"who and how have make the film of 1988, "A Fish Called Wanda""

He had a great sense of economy, both in terms of his expression, but the film was just beautifully shot. He shot fast, fairly simple set-ups. He didn't use a lot of extraneous camera movement. The camera moves are always to support the joke. This guy knew how to shoot comedy. One of the biggest laughs in the film is when John is in the loft
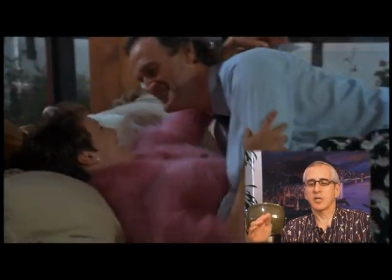[17:35]
overlooking the Thames and he and Jamie are lying on the bed and you see Kevin in the window
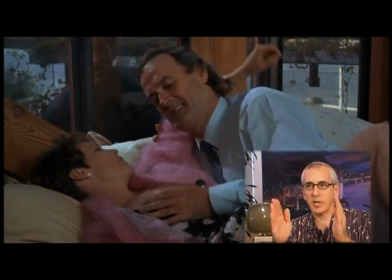[17:40]
behind them you know that joke doesn't work if the cameras like right on Kevin only works because you find Kevin
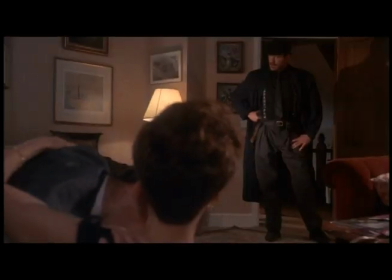[17:46]
and laugh at it like that well I've always had this tremendous weakness for fast or what I call French fast because it does have a purity of structure
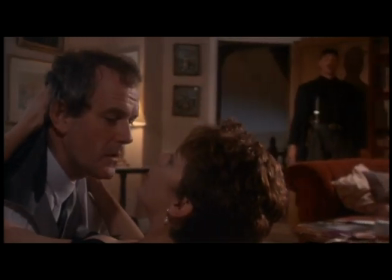[17:54]
and this particular scene in the middle of Wanda was my attempt to do it on screen. The problem is that when you're watching it in a theater, you see everything, you know. You can watch all the things that are happening, and in the movies, the camera is pre-selecting the stuff that you're looking at.
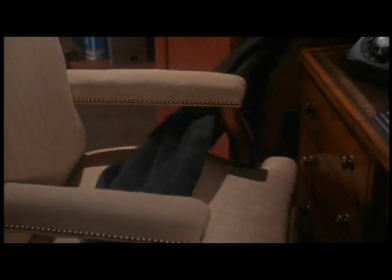[18:15]
And I thought Charlie really shot it wonderfully. I don't know anybody could have shot that particular sequence. That's a great sequence. And of course, it's called the Fado sequence. You know, I would talk to my friends, going, yeah, we did a Fado farce meant. I still really don't, you know, except that it was, you know, originated by somebody. I mean, I truly had no idea. When Kevin gave that ridiculous name when he comes into the house, I'm Harvey Manfred Jensen. That was pretty much improvised. And then when Mariah repeats the name, My father was in the Secret Service, Mr. Manfred Jensen. That was Mariah's idea. So when you get all these good people contributing, it's amazing how rich it becomes.
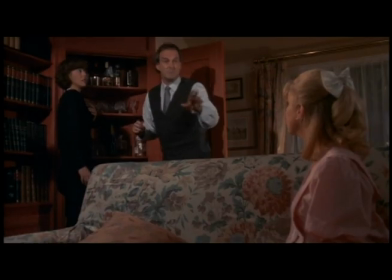[18:59] What? Let's go to the pub. Get a drink there. Would you like to come, Portia? I haven't been to the pub for 15 years.
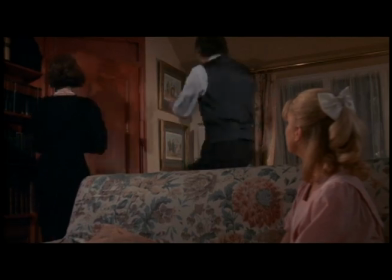[19:04] No, well, it'd be rather nice for Portia to see it now, wouldn't it, darling? Honestly, Archie.
Mariah Aitken, to me, is the funniest thing in the movie.
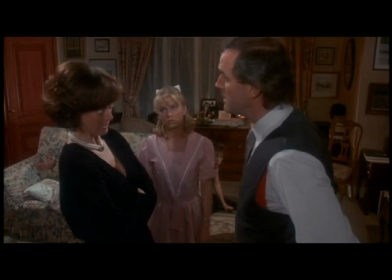[19:12] Can I see that? What? In your hand. Your other hand.
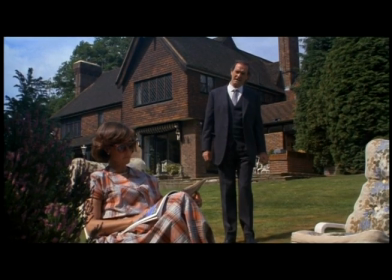[19:19] Portia, go to your room.
She was absolutely perfect, and I think...
Had a good day?
Those scenes she did with John were excruciatingly, embarrassingly awful.
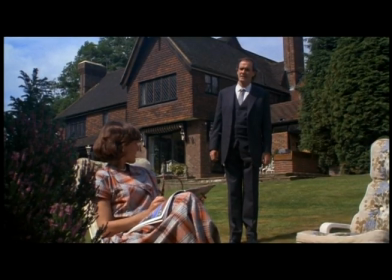[19:26] I spend the morning trying to get the waste disposal man to come, have lunch with Marjorie Brooks,
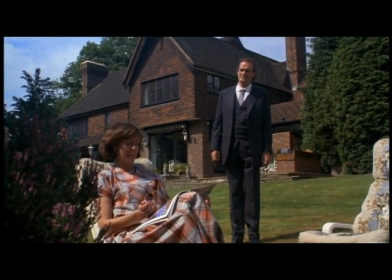[19:30] who takes up the entire meal complaining about her husband, and then I have to play three rubbers with Philippa Hunter.
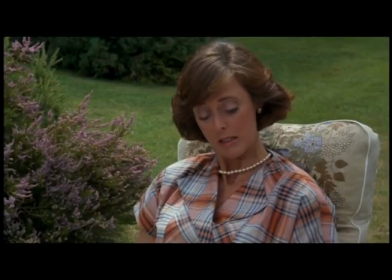[19:36] And I come back here, and Sanderson's have sent the wrong flowers.
And she was not only great on camera, but there was something about bringing her in at that stage of the shoot that lifted everyone's energy again.
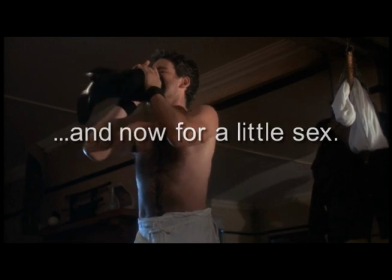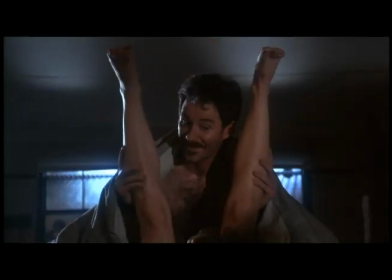[19:55]
The only thing I'm really proud of in that movie are my feet when Kevin is absolutely hammering away at this woman. Yeah, because I was really bouncing on her. I don't know why it makes me laugh that her feet are stock still and don't move. I ran out of the cheeses and various other menu items, and I started singing Volare. When he has his orgasm,
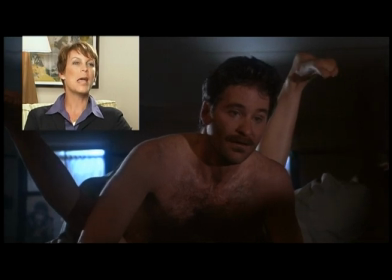[20:25]
I had to be buried under about four piles of pillows because I knew exactly what he was going to do with his face and his voice. And I said, God, I'll never put this in the movie. They can't put this in the movie.
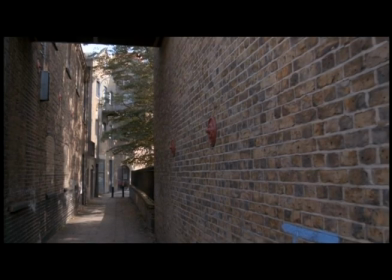[20:40] You said you loved him! That's right, Otto. Now here's a multiple choice question for you. A. Wanda was lying. B. Wanda was telling the truth. Which one are you going to pick? What was the first one?
When we would finally block a scene and kind of work it out, we then would perform it. And I remember we performed Wanda's scene where she yells at Kevin. The first time Jamie played that, she had us screaming with laughter. It was that kind of high moment at the end of a rehearsal day where it was like, yeah, well, that was great. And then we went and shot it. When we shot it, the first time was shot in the set of their apartment.